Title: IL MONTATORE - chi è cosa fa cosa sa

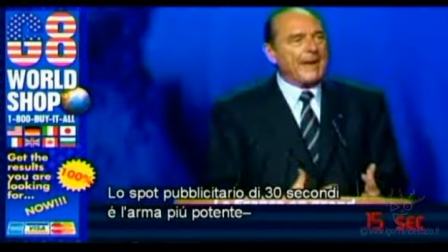(17:47) The 30 second television spot is, I think, the most powerful piece of communication that human beings have ever come up with.
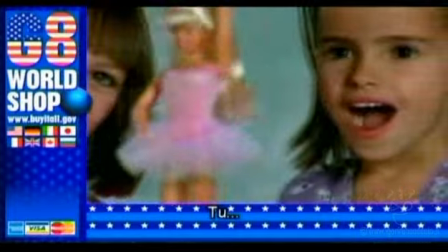(17:58) You are sitting there in your chair,
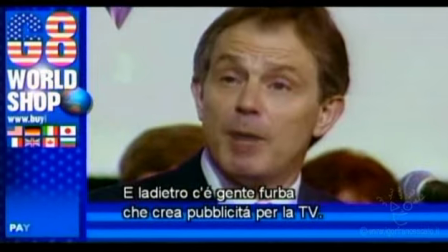(18:03) passive, nothing to say, and outside there's some smart people who are producing fantastic television shows and commercials.
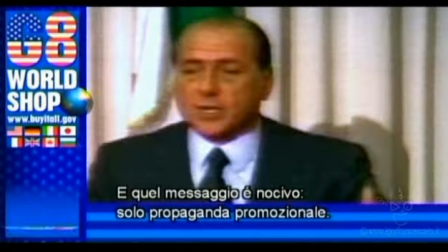(18:13) And that meaning isn't even good meaning, it's mostly propaganda for consumer culture.
Questo è il montaggio.
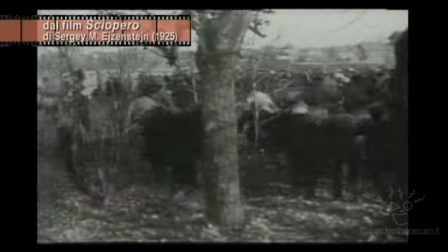(18:20)
La sua potenza la dimostrarono Kuleshov, Vertov e Eisenstein.
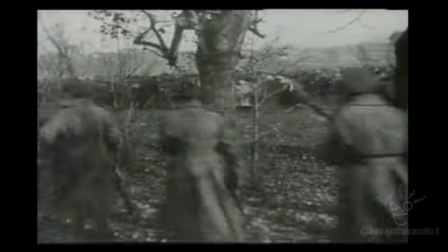(18:26)
L'accostamento di due immagini con un significato proprio può far scaturire un significato altro.
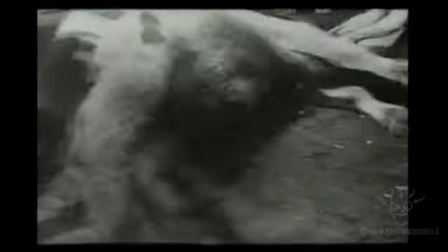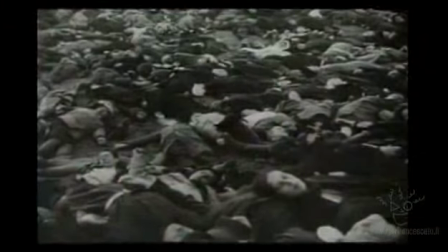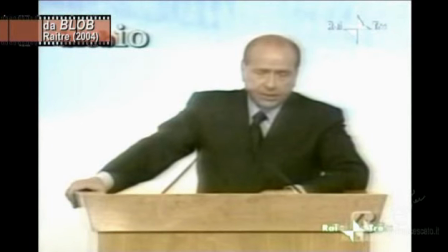(18:44) Abbiamo esaminato in profondità la struttura tedesca, quella francese, quella inglese, quella canadese, quella spagnola.
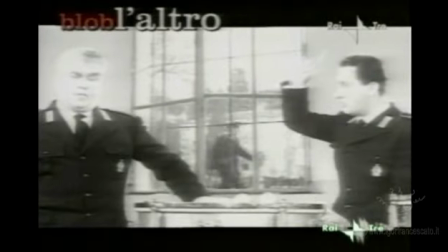(18:51) Perché questo succede a Roma, maresciallo? Perché lassù, lassù in Alta Italia c'è un'altra disciplina.
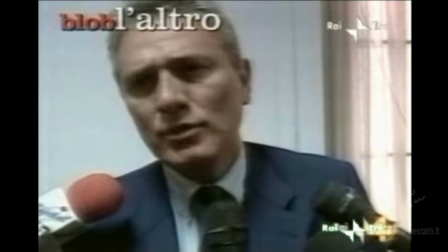(18:56) Invece a Roma si sorvola, a Roma si perdona. Noi abbiamo presentato questa proposta. Italiano, vota Antonio La Trippa!
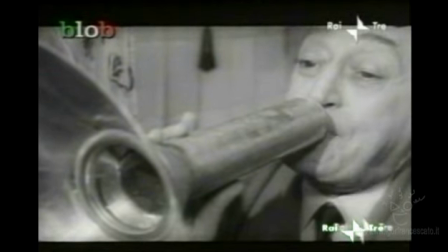(19:04) Italiano, vota La Trippa! Via al sugo!
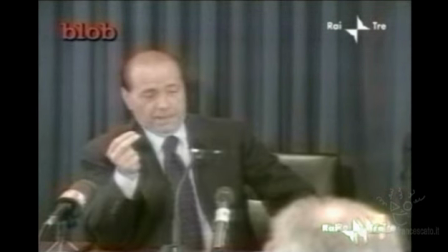(19:08) Ma il conflitto di interessi si intende quando uno è lì e fa l'interesse suo contro l'interesse di tutti.
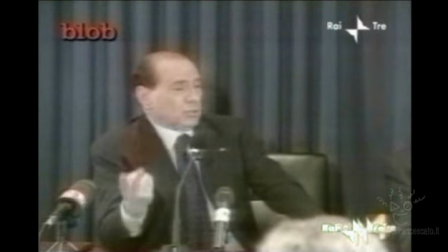(19:14) E come? Se io facendo l'interesse di tutti faccio anche il mio, perché sono uno dei tutti, e questo non è conflitto di interessi.
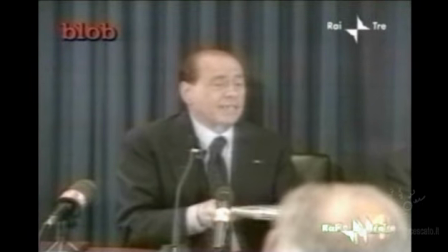(19:22) E come? Se si decide di fare un'autostrada ci vado su anch'io.
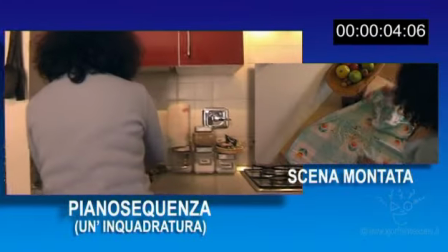(19:31)
Quando il tempo cinematografico coincide con il tempo reale, quindi non esiste montaggio, si ha il piano sequenza.
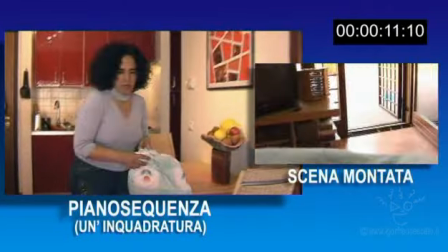(19:38)
Come si vede, la stessa azione può essere raccontata in modi diversi. Il montaggio fa la differenza.
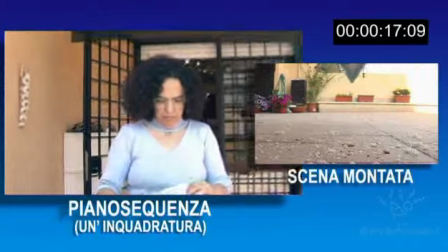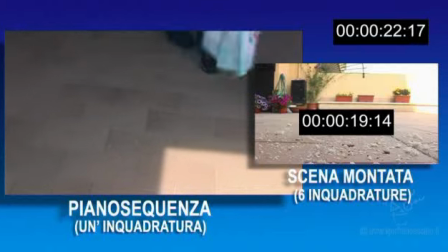la scrittura è troppo facile, perché la scrittura uno scrive contemporaneamente con una parola sola, succedono 12 cose, dopodiché uno le deve montare queste 12 cose contemporaneamente, e come tempo reale
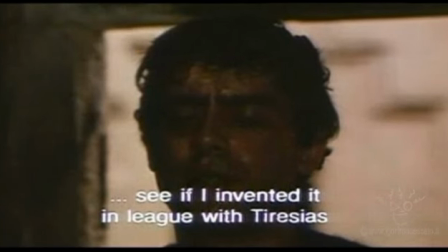(20:09)
contemporaneamente non è possibile. La simultaneità d'azione viene resa dal montaggio impiegando diverse tecniche.
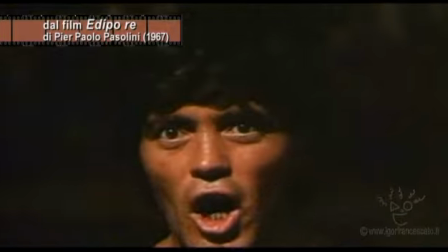(20:15)
Il montaggio alternato ne è un esempio.
Sì, e la tua condanna non sarà l'esilio, ma la morte!
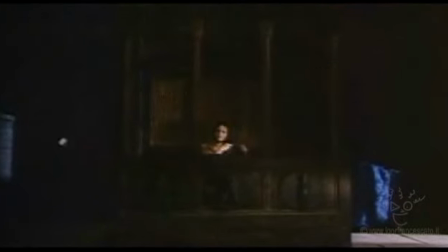(20:21) La morte! Ma dà le ragioni del fuoco, le ragioni vere, perché non accetti di essermi inferiore!
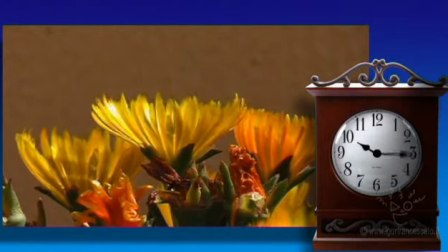(20:29)
L'ellissi, o salto di tempo, si ottiene con il montaggio velocizzando lo scorrere delle immagini,
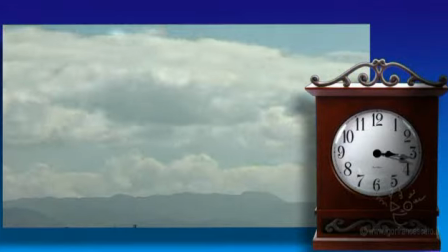(20:34)
o semplicemente accostando due inquadrature diverse, distanti nel tempo e nello spazio. Cioè, prima una persona si alzava, andava verso la porta, l'apriva, la chiudeva, scendeva le scale, montava in macchina, l'accendeva e partiva la macchina. Adesso se tu, una persona che sta lavandosi i denti in bagno, stacco dove vedi dopo che sta guidando la macchina, non ti fai più, no? Il pensiero, ma come prima sta dentro casa, adesso sta in macchina.
A Roma a dicembre ero al Verde.
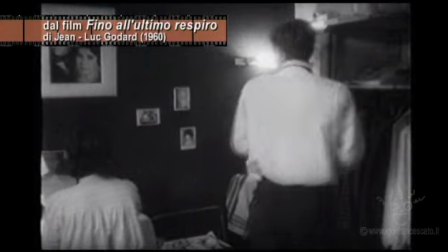(21:02) Ho fatto l'aiuto in un film, a Cinecittà. Tu? Sì, io.
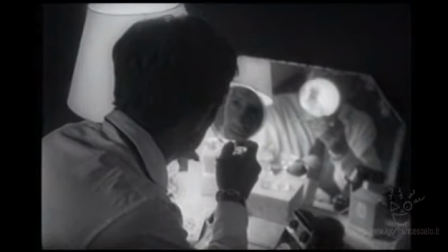(21:07) Di, ti sei mai fatto mantenere tu? Perché? Così. Anthony Sardo.
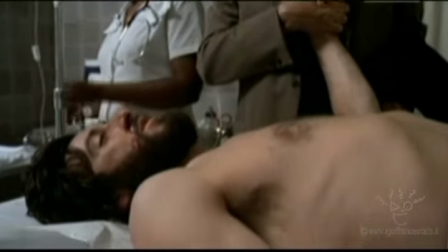(21:18) Ralph Seidman.
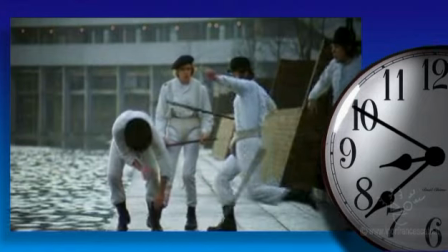(21:24) Frank Serpico.
Per dilatare il tempo cinematografico di un'azione, per enfatizzarla o creare suspense,
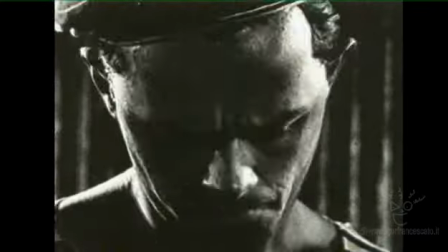(21:31)
il montatore può rallentare il flusso delle immagini sullo schermo, può usare più punti di vista o più azioni incrociate per raccontare lo stesso fatto,
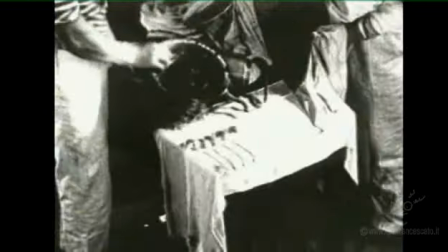(21:40)
oppure può reiterare l'azione.